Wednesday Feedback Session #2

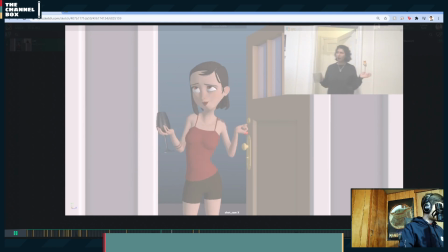Wow. No wonder. Wow. Wow.
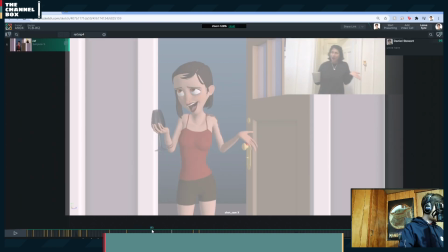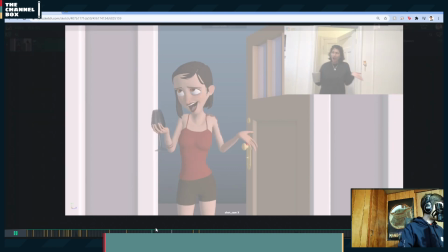Wow. Wow.
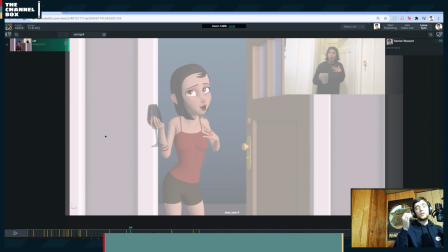And so obviously most people don't think about their arcs or their spacing and blocking, they wait for spline, but I find if you keep track of the arcs of important things in blocking, it saves you so much time and heartache in spline,
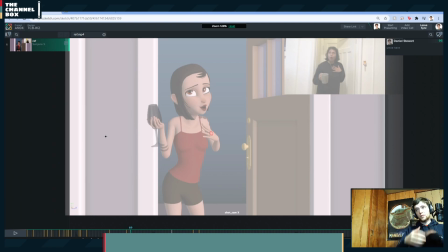because if the arcs are busted enough, you're going to have to reblock certain things just so that your arcs and stuff work. And so the main thing I'm watching is if I check the arc of this chin here, the energy dies right there.
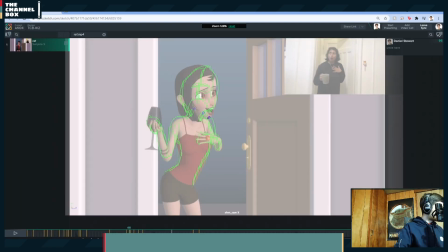So if I track it, boom, so this is like 3 frames, 2 frames, 3 frames, 4 frames. So it's like, it goes like, wow, and it doesn't really carry over.
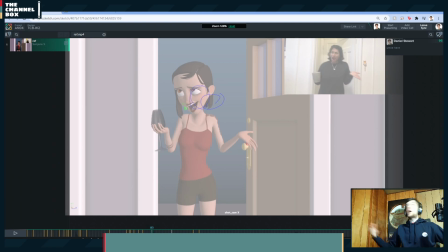So I'm guessing it's a pretty straightforward, like, wow. Like, it's pretty straightforward, nice arc. I don't think you have to do anything special with it. So here, just try to get the chin out here and get the line of the head out this way.
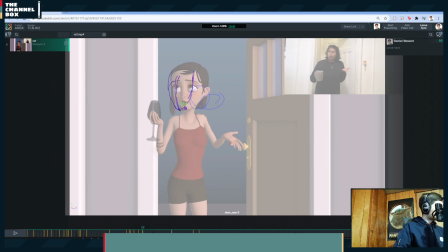here. Boom. That way you get the line here. And try to tilt the head just slightly more on this frame.
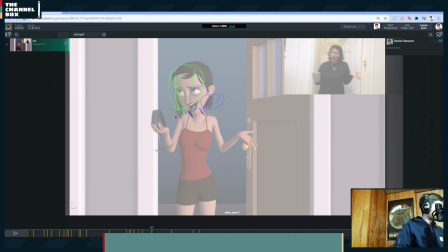That way when you get to here, maybe you can push the neck a little bit more and get this exact same head pose out here.
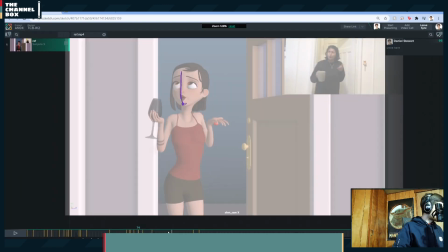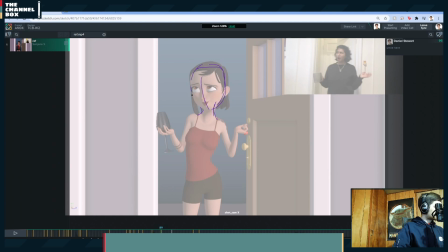And then you get something like this.
Wow.
So if I turn on hold frames,
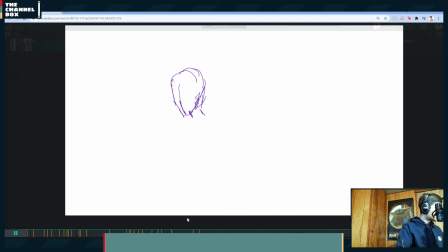turn on tracing frame.
Wow.
Yeah, I think that just feels a lot better.
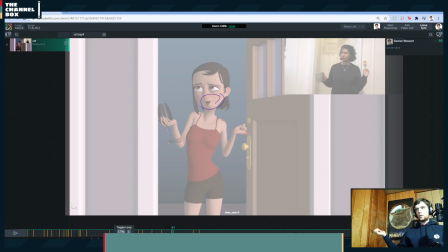Wow. I think that just feels a lot better, like, wow. And it gets you a nice cleaner arc, because right now it just feels like it dies. So I'd try to do that there. And then...
No wonder people work. What am I gonna do with all this money? No wonder people work.
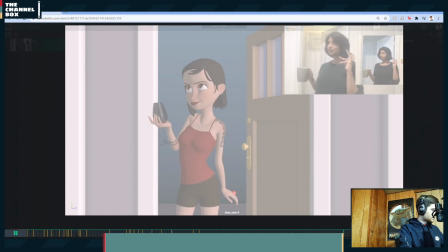What am I gonna do with all this money? No wonder people work.
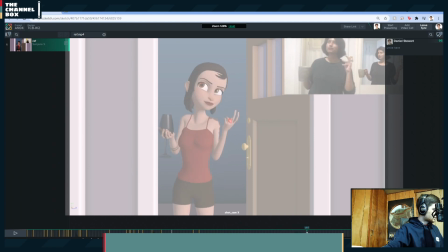What am I gonna do with what am I gonna do? What am I gonna do with all this money? What am I gonna do with all this money? Work. What am I gonna do with all this money?
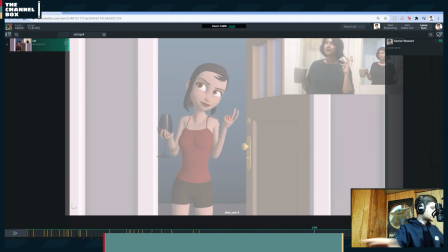What am I gonna do with all this money?
Watch out for things like this here. If I look at these poses here,
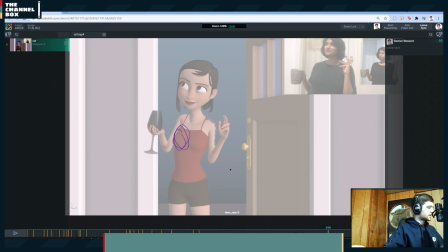it almost feels like this section, like the right chest area, is pinned in place through these poses. Do you see how, like, it doesn't look like they're moving and it's like pixel locked and everything else is moving, rotating around there?
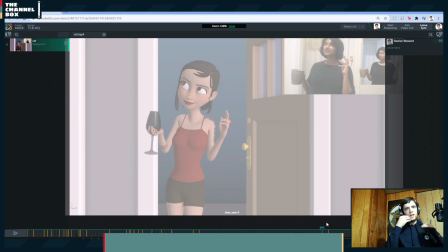I would try to possibly cut, I'm not sure how you're rotating the body, but cut down on the side to side rotation of the body, just so you get a little more side to side translation as she walks. Because she's walking screen left, right?
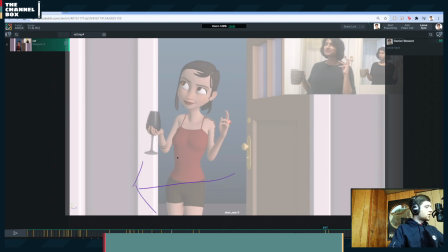And I like the amount that her hips are going left, but because you're counter rotating her so hard to the right, that it's almost keeping her upper body in place. And then the same as her hips travel right, it's almost keeping her body,
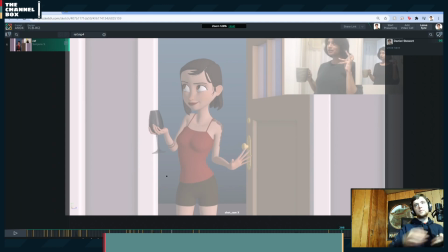upper body, perfectly in place because you're counter rotating. So I would possibly try to cut down on the rotations and up the translations a little bit. And then another thing I would also suggest, because things seem a little bit hitchy through this section,
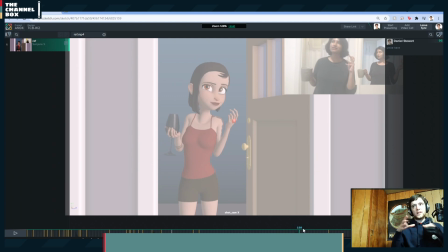take the cog, which is what you should be translating with, flip it to spline, and just watch the path that she goes through here. Because it's a walk, and you've done walk cycles before in classes 2 and classes 1,
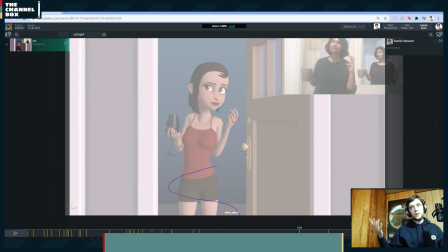you should be fairly familiar with, like, you know, what the hip should do. It should be fairly linear going forward. It should ease on the left side. It should ease on the right side, like all those things. Flipping it to spline, you're going to see issues, you're going to see hitches, and you're going to be able to delete them, fix them,
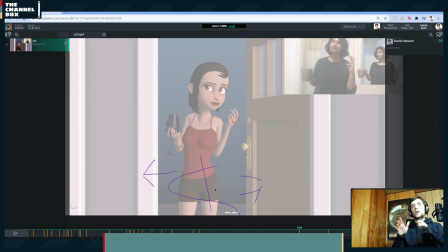kind of almost pre-spline, but only doing it on your key poses that you have blocked in, and then flip it back to stepped mode. Just so you know that when you hit spline, a bunch of issues were fixed before you added in any in-betweens.
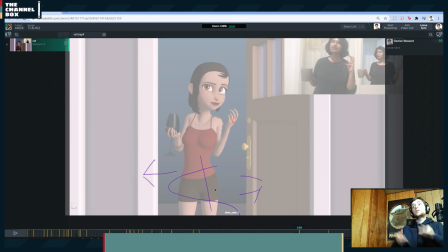And then you can go in and add those in-betweens, and you can flip it to spline again, clean it up, flip it back to stepped. I'm constantly, well, at this point, I barely block in stepped anymore. Sometimes there's some things that I do like using stepped, but most of the time I'm blocking in spline.
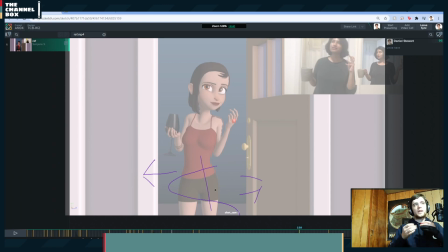But it's really hard to see that way. So I would suggest doing this way of keeping it in stepped, but for things like this, where you want to see the motion, flip it to spline, clean it up, make sure you don't break your poses while you're doing it, and then flip it back to step and add more in-betweens.
What am I gonna do with all this money?
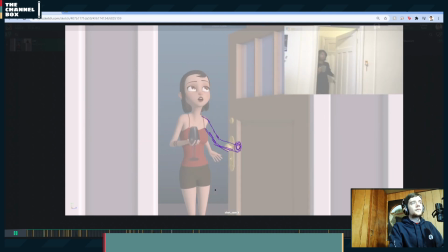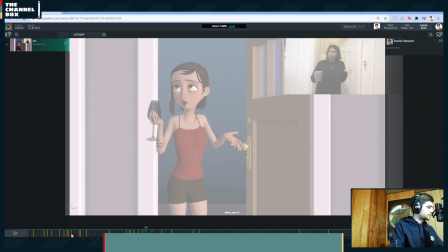Also here, I would try to add,
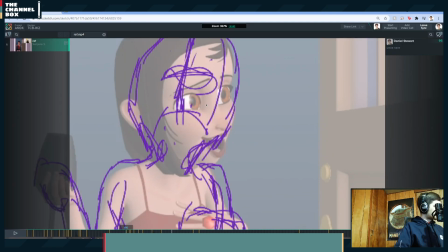again, when she breathes in, which probably going with this kind of a pose, but try to expand the face when she breathes in.
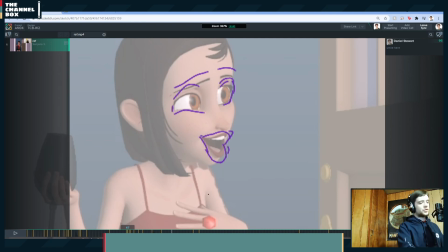So that's an important storytelling beat. I would try to go ahead and block that in for this week
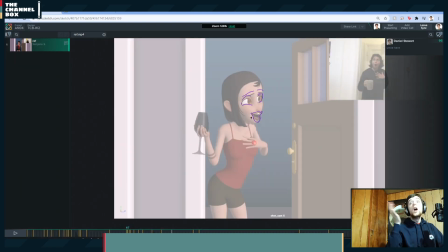of like expanding the face when she goes like, Wow.
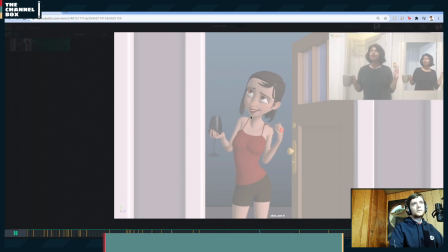No wonder people work. What am I going to do with all this money? Wow. No wonder people work. What am I going to do with all this money?
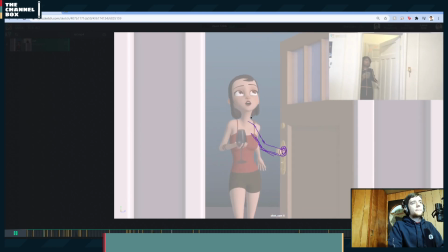Wow. No wonder people work. What am I going to do with all this money?
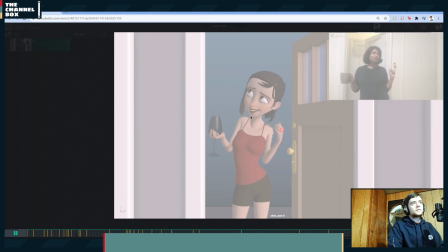Wow. No wonder people work. What am I going to do with all this money? Wow. No. Wow.